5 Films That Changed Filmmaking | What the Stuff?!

Disciples of film, auteurs like Wes Anderson and Quentin Tarantino, might want to spend some time paying their respects to Jean-Luc Godard and Francois Truffaut.
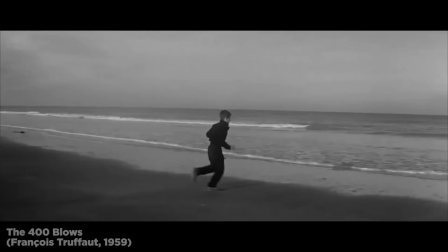4:28 These titans of the French New Wave set the course for their American offspring with a smattering of self-aware films that use new techniques to tell old stories. The French New Wave has influenced all filmmakers who have worked since, whether they saw the films or not. This is what Martin Scorsese once said. It's submerged cinema like a tidal wave.
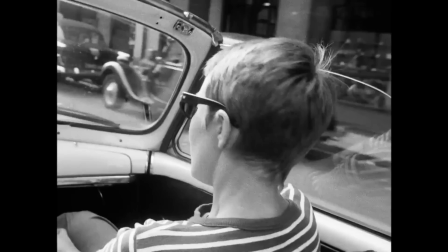4:48 The centerpiece of the New Wave movement, Breathless, is best known among cinephiles for its extensive use of jump-cut editing.
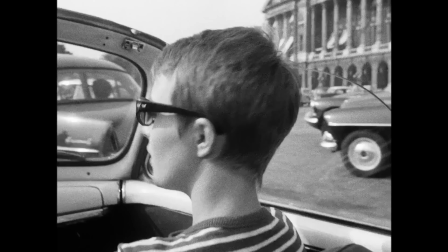4:55 Director Goddard used multiple shots of the same subject from slightly different angles to express the passage of time.
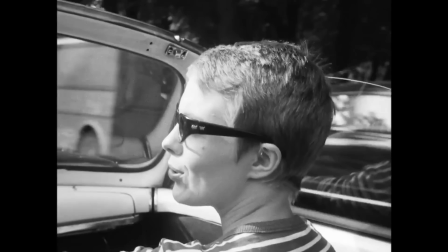5:01 The technique also gives the film an edgy, jagged feel as Goddard tells the story of an outlaw,
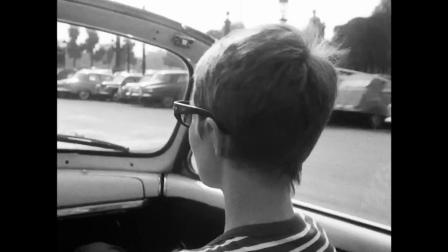5:07 played by Jean-Paul Belmondo, and his love interest, Gene Seberg, on the move.
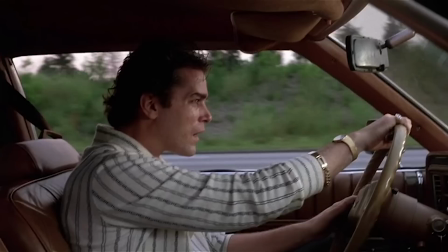5:12 Jump-cuts have since become a regularly used way to build tension in cinema.
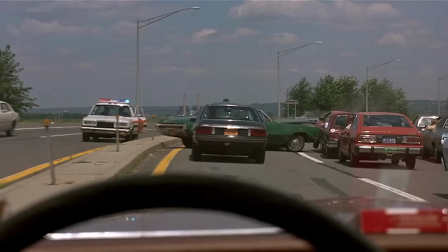5:16 Gangster movie fans might recall that Scorsese employed the very same technique in the closing scene of Goodfellas
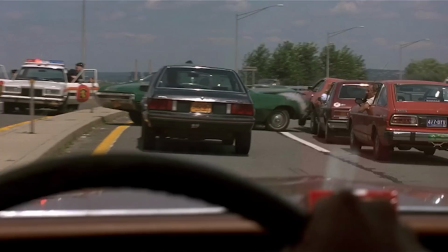5:22 as the cocaine-addled Henry Hill drives around Brooklyn and the cops closing in by helicopter.
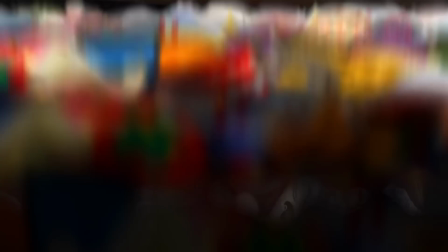5:27 Great scene, great use of jump cuts. Italian film icon Federico Fellini weaves the,
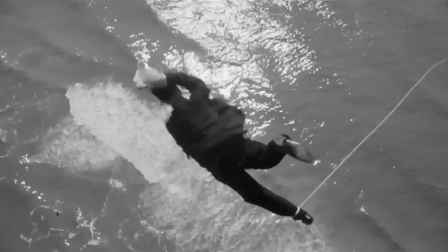5:38 maybe autobiographical story of a harried director who's having some trouble getting his latest project on course through
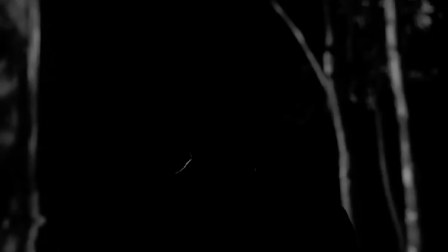5:44 a series of surreal dream fantasy and present-day scenes that blend one into another,
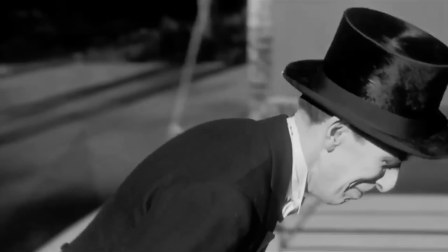5:50 leaving the viewers that task for sorting out which is which.
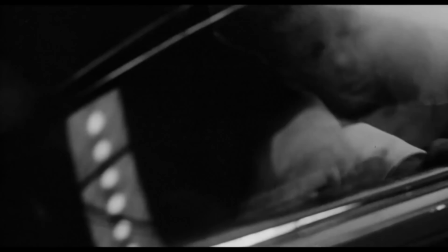5:54 Eight and a Half opens with a dream sequence that includes director Guido stuck in impenetrable traffic,
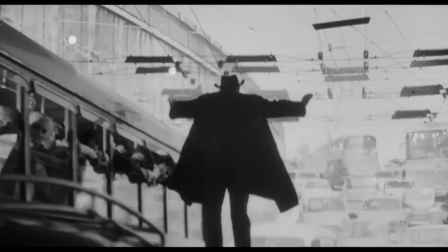6:00 struggling to get out of his car and then floating toward the clouds before being pulled back down to earth by a rope tied to his ankle. Guido is going everywhere in his mind while his film project chases his own tail. I'd say it's probably autobiographical.
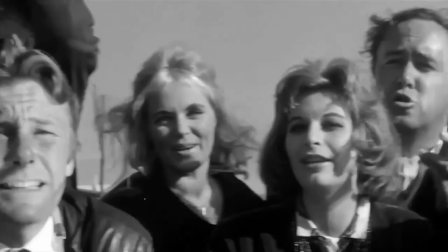6:14 The title of the film, by the way, comes from the fact that it was the eighth-and-a-half film that Fellini had directed or co-directed.
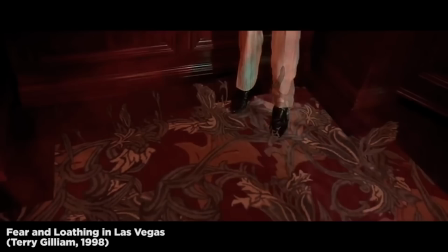6:20 It opened the door for generations of surrealist movie makers, including no less than David Lynch, Terry Gilliam,
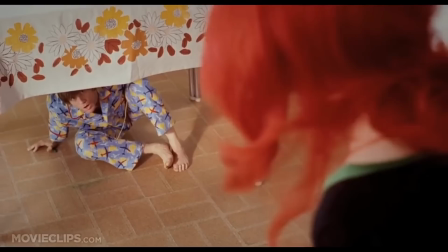6:31 Darren Aronofsky, and Michel Gondry. So maybe if you're bored on a Friday night, try following Eight-and-a-half with Aronofsky's Black Swan or maybe Gondry's Eternal Sunshine of the Spotless Mind and you'll really be able to see the influence there. If you want to learn more, you can go to HowStuffWorks.com and see the whole list of 10, or you can listen to our podcast, Stuff You Should Know, because we actually did a show on these 10 films that change filmmaking. Let us know in the comments.